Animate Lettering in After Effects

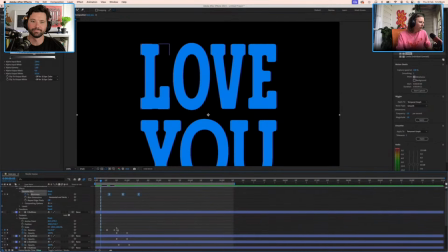So I might just move all of these down a bit so we've got some room to move here. So we're going to fall back and then shoot forward.
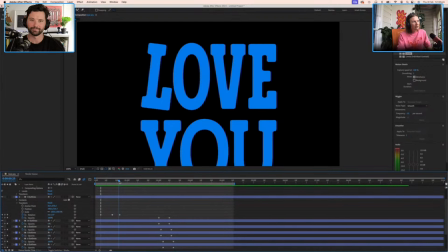And this is kind of nice too, because we get a little bit of that sort of smoochy action happening where it just lightly kisses the edge of the O. Just a little peck on the cheek. Gentle one, yeah.
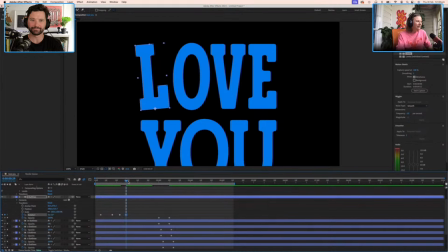And we're going to add a little bit of that follow through, just kind of ping-ponging either side of 0 in decreasing amounts until we kind of get back to 0.
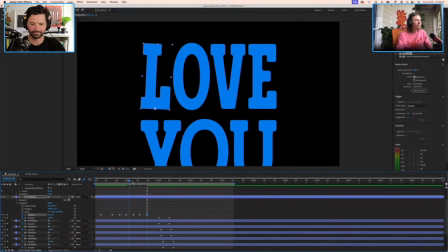And I'm just sort of picking these values at random a little bit to begin with. That's all happening a bit too quickly. So let's give ourselves a bit more space here.
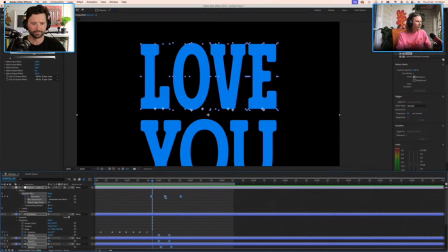Move this along.
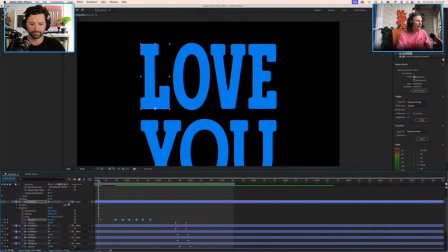You really want to exaggerate this kind of fall back. That can take a bit of time. Yeah. And we can spread these keyframes out a little bit more. I'm just sort of eyeballing this to begin with, and I can kind of, tweak once we've got things sitting roughly in the right position.
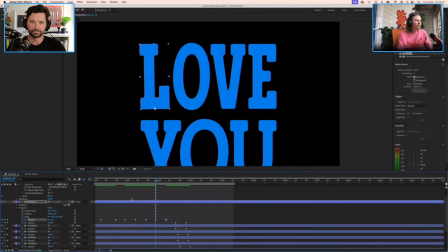This needs to happen a bit quicker here, I think. And you said you're mostly self-taught with this sort of thing. What's the hardest part of kind of picking up a new piece of software or After Effects specifically, and kind of just learning? starting.
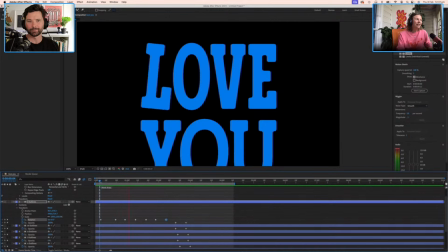Yeah, really, that was the biggest kind of barrier for me, is just kind of opening up this whole new interface and not knowing where anything is, because it's quite different to the rest of the sort of, you know, Photoshop, Illustrator kind of interface. Yeah.
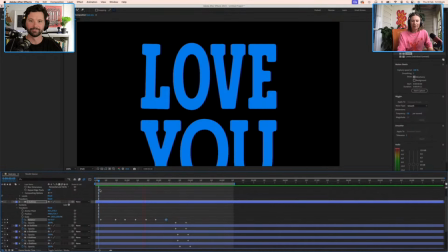But I think as soon as you've got one little trick up your sleeve, it all becomes a bit less scary. And, you know, I feel like I don't actually have that many tricks up my sleeve, but I can do a lot of different things with them. Right. And I think that's kind of an interesting,
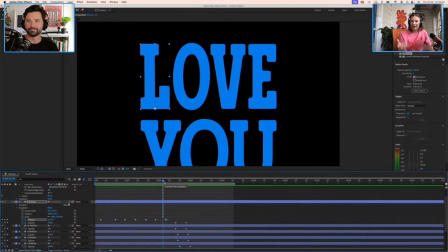you know, sometimes when you have a restricted palette, you can be really creative if you're only playing with one particular tool and just sort of approaching it from a bunch of different angles. That's true. That can be quite motivating and quite creative as well.
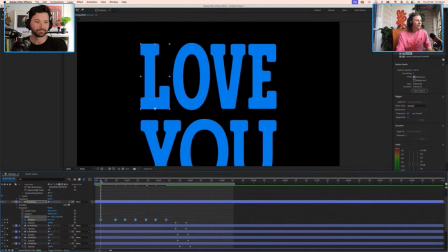Yeah. Yeah, totally. I get that. Boing. Okay. Boing. Boing.
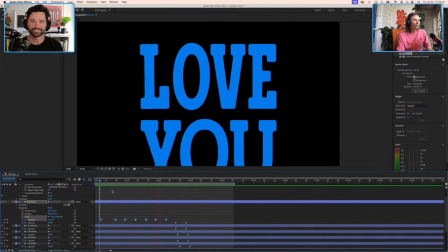So let me take that ease off and let's look at how stiff and kind of awkward that feels. And then as soon as we right click and just add some easy ease,
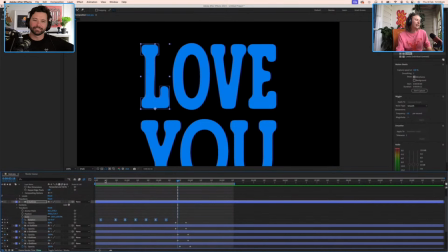it just feels so much smoother and more fluid and much more comfortable.
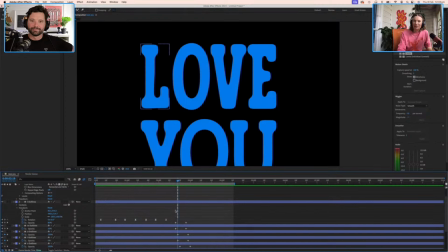And a critical part of the process is watching the same 2 seconds of animation you did 1,000 times in a row, just to check, right? Just to check if on the 49th viewing it does still look all right.
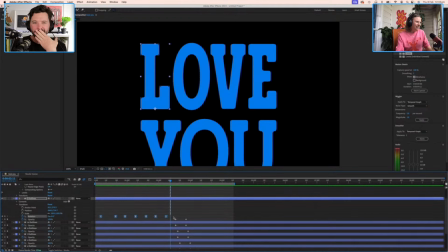Now we've got that. Where do we want that to happen? I want for the shift, the morph to happen just as it kind of hits the other side.
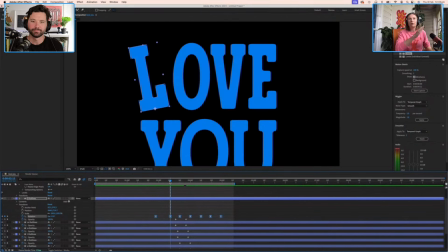So we want that anticipation falling back, and I want the morph to happen when it kind of hits the other side. Yeah.